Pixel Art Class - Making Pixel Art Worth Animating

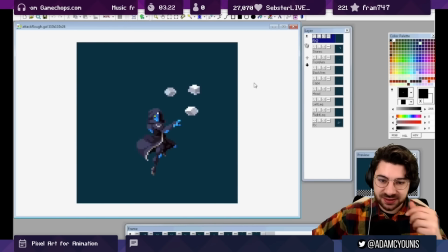Now in the description, I think it says that this took this animator seven hours to produce this. I don't think I've spent quite seven hours yet on my animation for Armin, that spin. When you've got quite drastic motion,
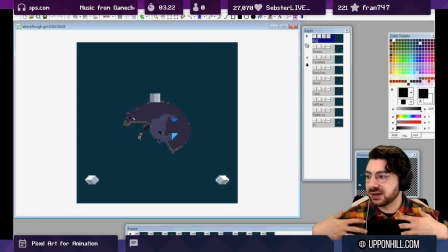it's a lot easier to keyframe it like this and just then shift things around for those secondary frames when there's a bit of slowdown on the animation. So like after a punch, recovery frames coming back. That's where you see things being shifted because there's not a lot of motion.
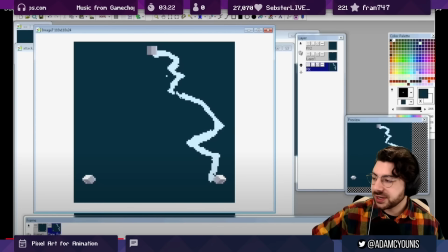It's very subtle following a very drastic change. So here you can see, again, a lot more like VFX, particle effects stuff coming back into it.
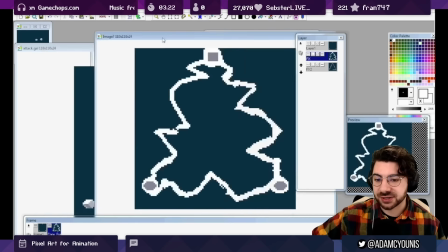This is more straight ahead animation. So you can see here, it's not really key framed out.
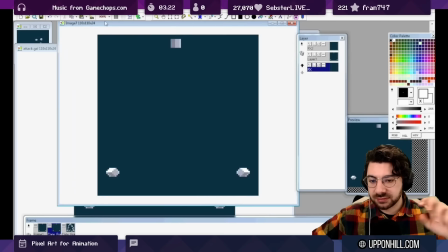It's just, you know, draw a frame, change it, next, draw a frame, change it, next.
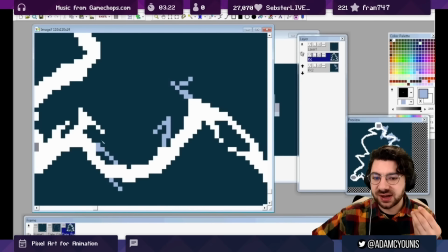And that's providing a lot more of that real time kind of like high frame rate
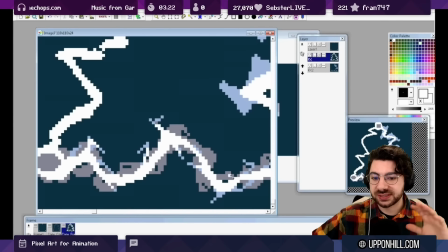action to accompany the more static keyframe based character motion.
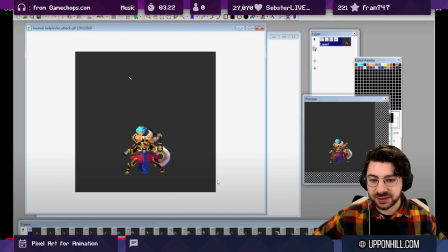Here's another example in the same video. They pause for a second to talk about their other animation. And you can see here, I think this is a better example where you can see how the character is actually standing still for the most part. So there are changes. But on this frame here, the pose is basically the same.
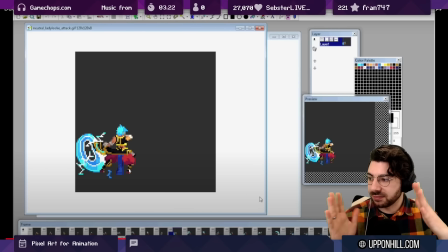And just the edges of certain parts are getting modulated or, you know, just waved a little bit around.
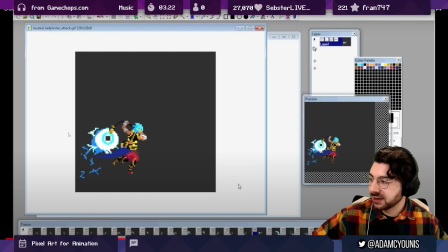And the VFX is driving the animation. It's really being carried by the smears and their particle effects and the VFX, basically.
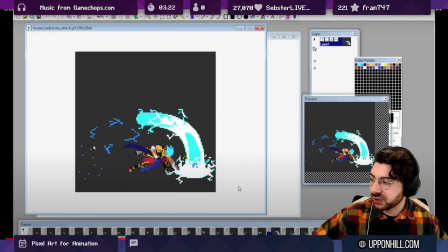Because there's really only like one, two, three frames of animation that are key frames that were like drawn individually for the character. so depending
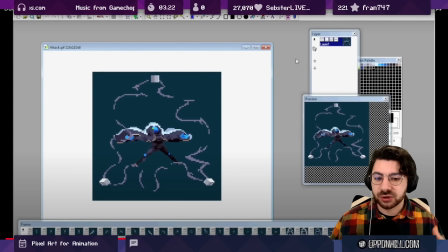on what you want to do for your game and the more experience you get the clearer it will become when it makes sense to use keyframes and smearing versus
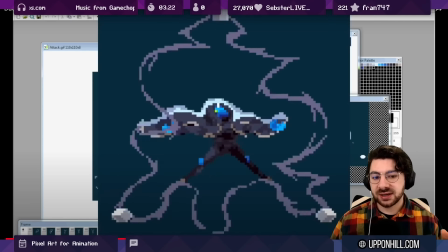straight ahead animation you can see here that even the secondary motion
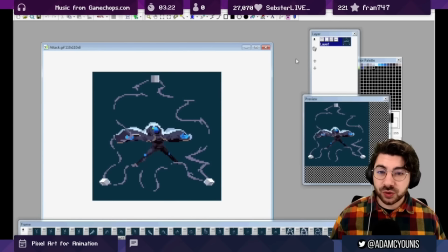here the cape the cape is done frame by frame so taking those two approaches keyframing and copying and pasting versus straight ahead with layers you can see
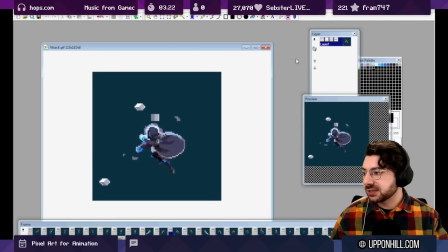how you know very talented artists will use a bit of both where it makes
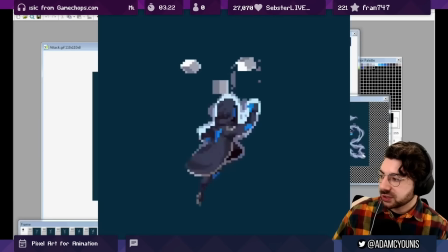sense even in the keyframe approach copying and pasting is rarely just left where it is
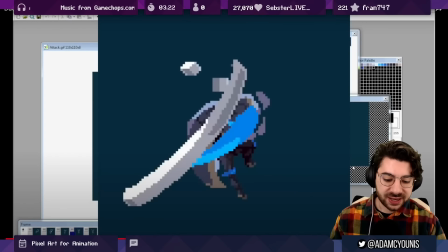so you can see here the leg as it shifts this
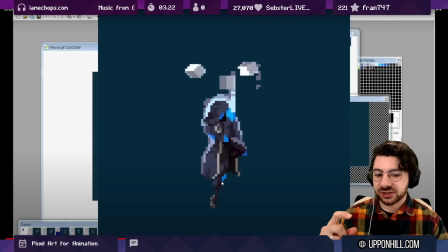leg it mostly is copied and pasted as it moves across but there are subtle differences like the color on the knee pad here as it moves down
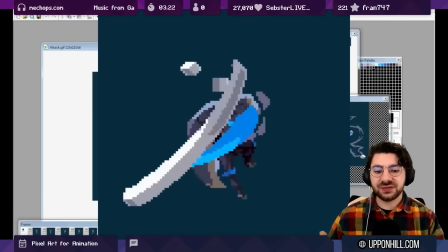you can see the angle changes slightly and it goes darker the difference here is that the anatomy changes are being done
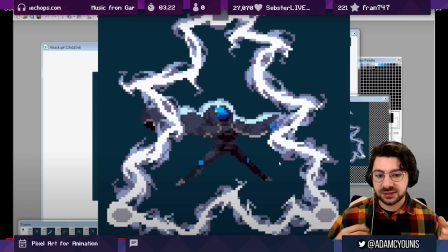after the detail in this approach whereas in my approach you would do the anatomy changes and then you would add the detail on top ultimately the differences in the outcomes for these will be more drastic for less experienced animators.
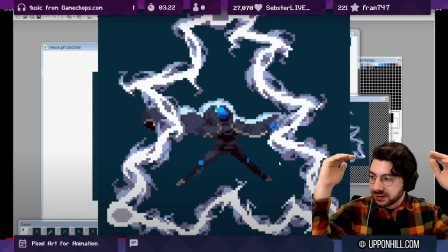I think at the kind of like upper end of pixel art animation, you will see, you know,
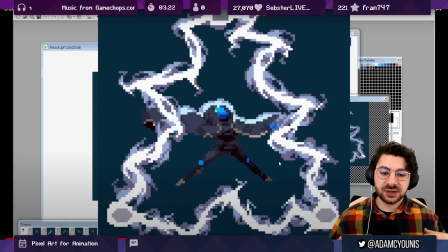most animators know how to limit the amount of frames while still getting the greatest impression of motion. It all looks very smooth and fluid. It all looks great.